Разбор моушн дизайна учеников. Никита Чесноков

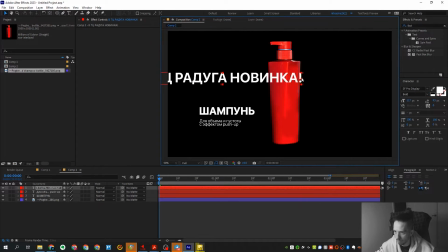[34:13]
Его тоже можно сделать там условно жирненьким и поставить...
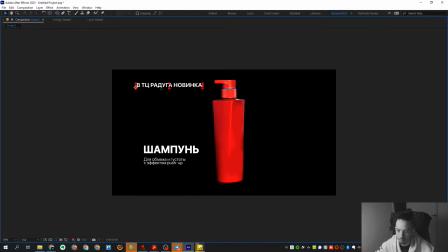[34:19]
Ну, если мы его поставим маленьким, условно говоря, вот здесь, его нифига не видно. Все-таки клиент тоже должен знать, что это в ТЦ радуга. Соответственно, что мы можем здесь сделать? мы можем или ставить его куда-нибудь к слову шампунь недалеко от него причем здесь мы его можем делать маленьким очень
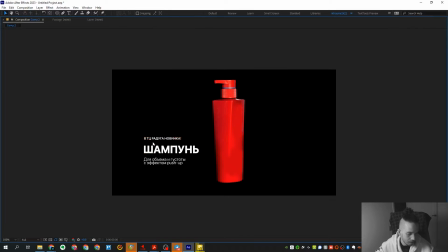[34:39]
легко просто потому что один фиг клиент будет смотреть вот сюда и он этот
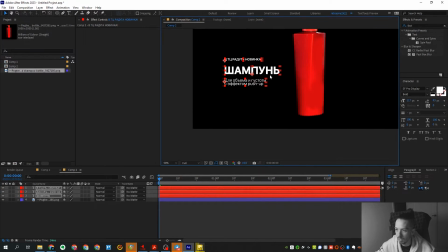[34:44]
текст увидим то есть фактически тебе здесь ничего не мешает поставить вообще вот такую
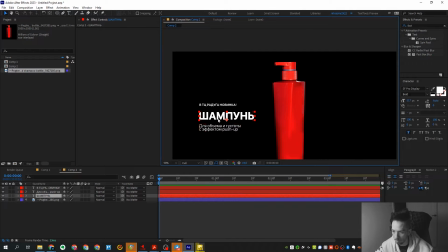[34:48]
какую-то композицию такую-то компоновку которая будет работать единственно так чуть-чуть отодвинул чтобы
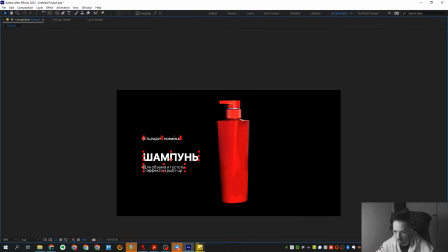[34:55]
все-таки эти блоки по смыслу отличались и вот так вот расположен таким образом ты получишь уже более такую непосредственно аккуратную саму по
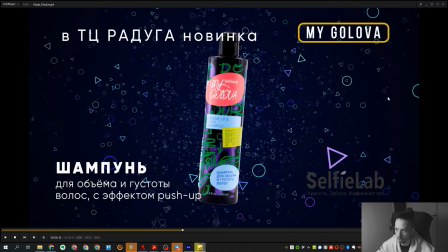[35:08]
себе структуру и у тебя не будет вот это вот все липнуть дальше остается вот эта история с брендом и с логотипом что касается логотипа то он здесь самый бессмысленный. Почему? Потому что, во-первых, он находится фиг пойми где,
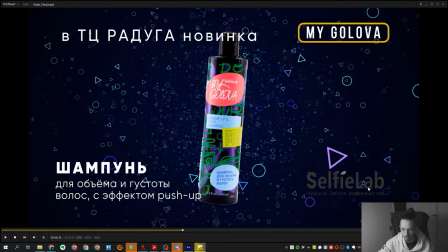[35:27]
на него вряд ли кто-то посмотрит, а во-вторых, он такого цвета, что возникает вопрос, а вообще нужен ли он тут? Если он тут не нужен, то это для нас плюс, потому что нам не придется думать, куда его поставить в данном случае.
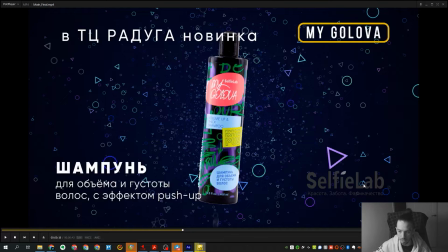[35:41]
Но если он здесь нужен, тогда его, во-первых, нужно все-таки делать нормального цвета, Потому что он грязный,
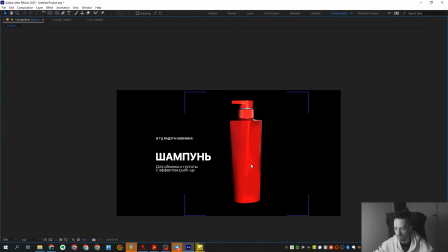[35:50]
он очень грязный, непонятно зачем вообще он такой здесь сделал То есть в данном случае, давай мы возьмем текст,
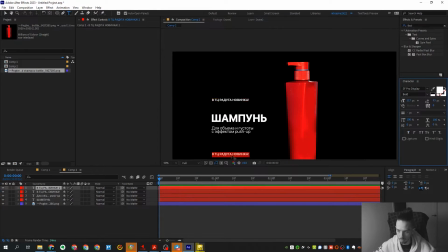[35:58]
допустим у нас этот логотип SelfieLab, ну мы просто текстом напишем
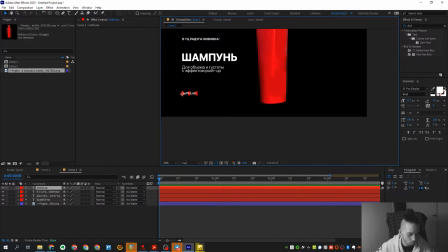[36:05]
Требование было, в чем оно заключалось, чтобы был логотип или чтобы он был именно такого цвета Специально прятал, но здесь такой момент, что если прям надо, чтобы он тут был,
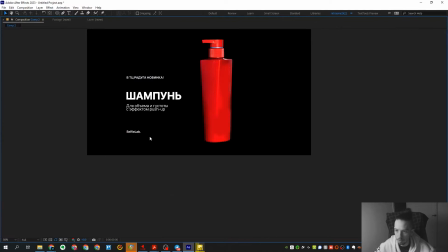[36:13]
тогда прятать его смысла нет Может быть просто его сделать условно там поменьше И поставить все это дело Прям куда-нибудь вот сюда Или просто его в уголочек Куда-нибудь поставить, чтобы просто Он здесь был,
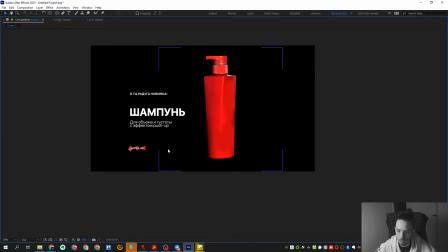[36:26]
скажем так Потому что по большому счету То, что он там серый стоит Даже с условием того,
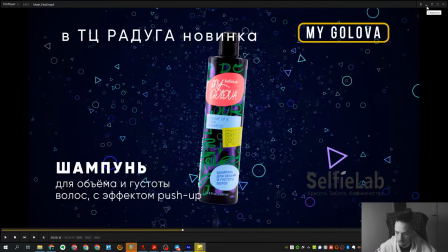[36:32]
что он большой В целом выглядит это не очень хорошо То есть здесь можно было Так скажем, его куда-нибудь просто
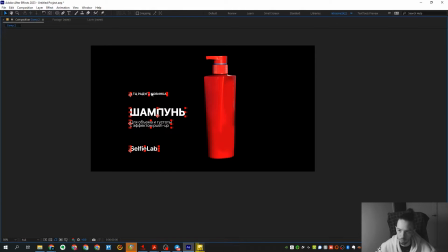[36:40]
Поставить Ну допустим, вот так как-то То есть у тебя уже получается здесь слева вот такая вот штука.
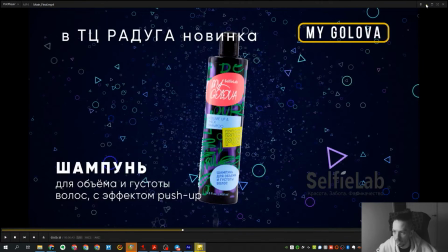[36:48]
Что касается надписи «Май голова», тоже непонятно, зачем она именно там стоит.
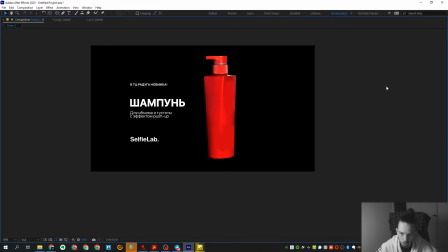[36:53]
И вот от чего-нибудь хотя бы здесь можно избавиться, хотя бы от надписи «Май голова».
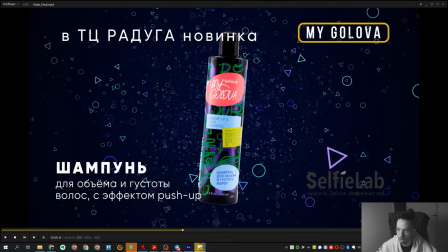[36:58]
Если нет, тогда у тебя есть, в целом ее можно даже справа оставить, тогда у тебя есть чит, очень жесткий. Если мы внимательно посмотрим на бутылку, то у нас здесь есть вообще весь готовый дизайн. И можно было бы взять какую-нибудь просто вот эту же плашечку, вот примерно такого же цвета,
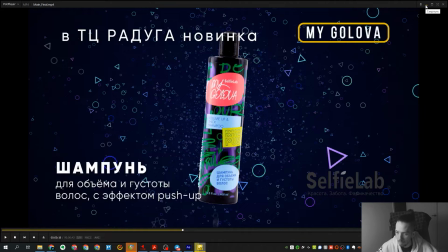[37:15]
и непосредственно поставить, как-нибудь нарисовать ее здесь.
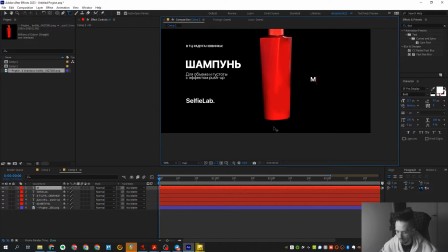[37:22]
Словно говоря, мы берем там моя голова, вот эта вот твоя.
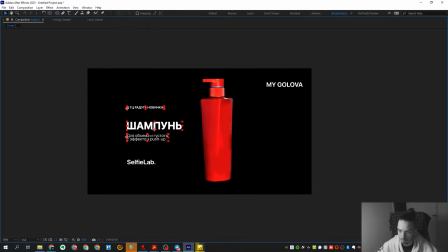[37:31]
Вот здесь он у тебя вот так вот располагается. Вот это можно чуть-чуть отодвинуть. Ну, как-то фиг его знает, если честно. Может быть, его можно было опять же как-то уменьшить,
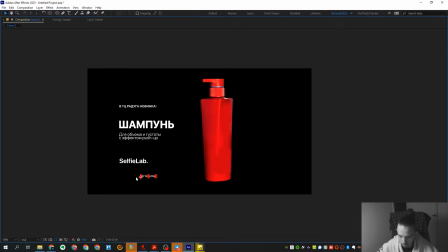[37:46]
как-нибудь вот сюда поставить.
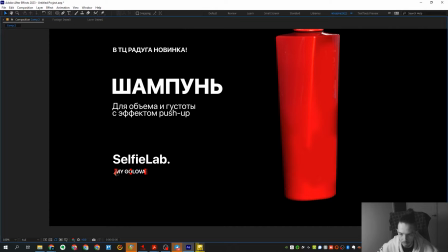[37:54]
То есть, вот это было бы вообще замечательно. То есть, скомпоновать просто все вот таким образом, чтобы оно просто аккуратненько стояло.
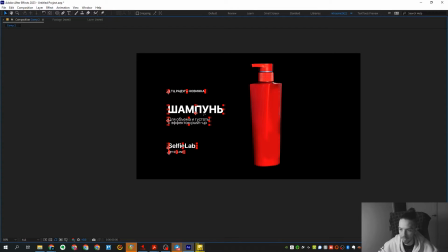[38:01]
И тем самым ты получаешь, просто если мы вот примерно так текст скомпонуем, ты получаешь то, что у тебя, во-первых,
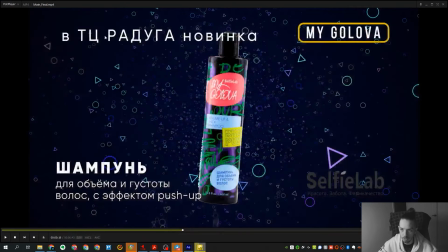[38:08]
ничего не привязано к краям, то есть, нет вот такого биения по краям.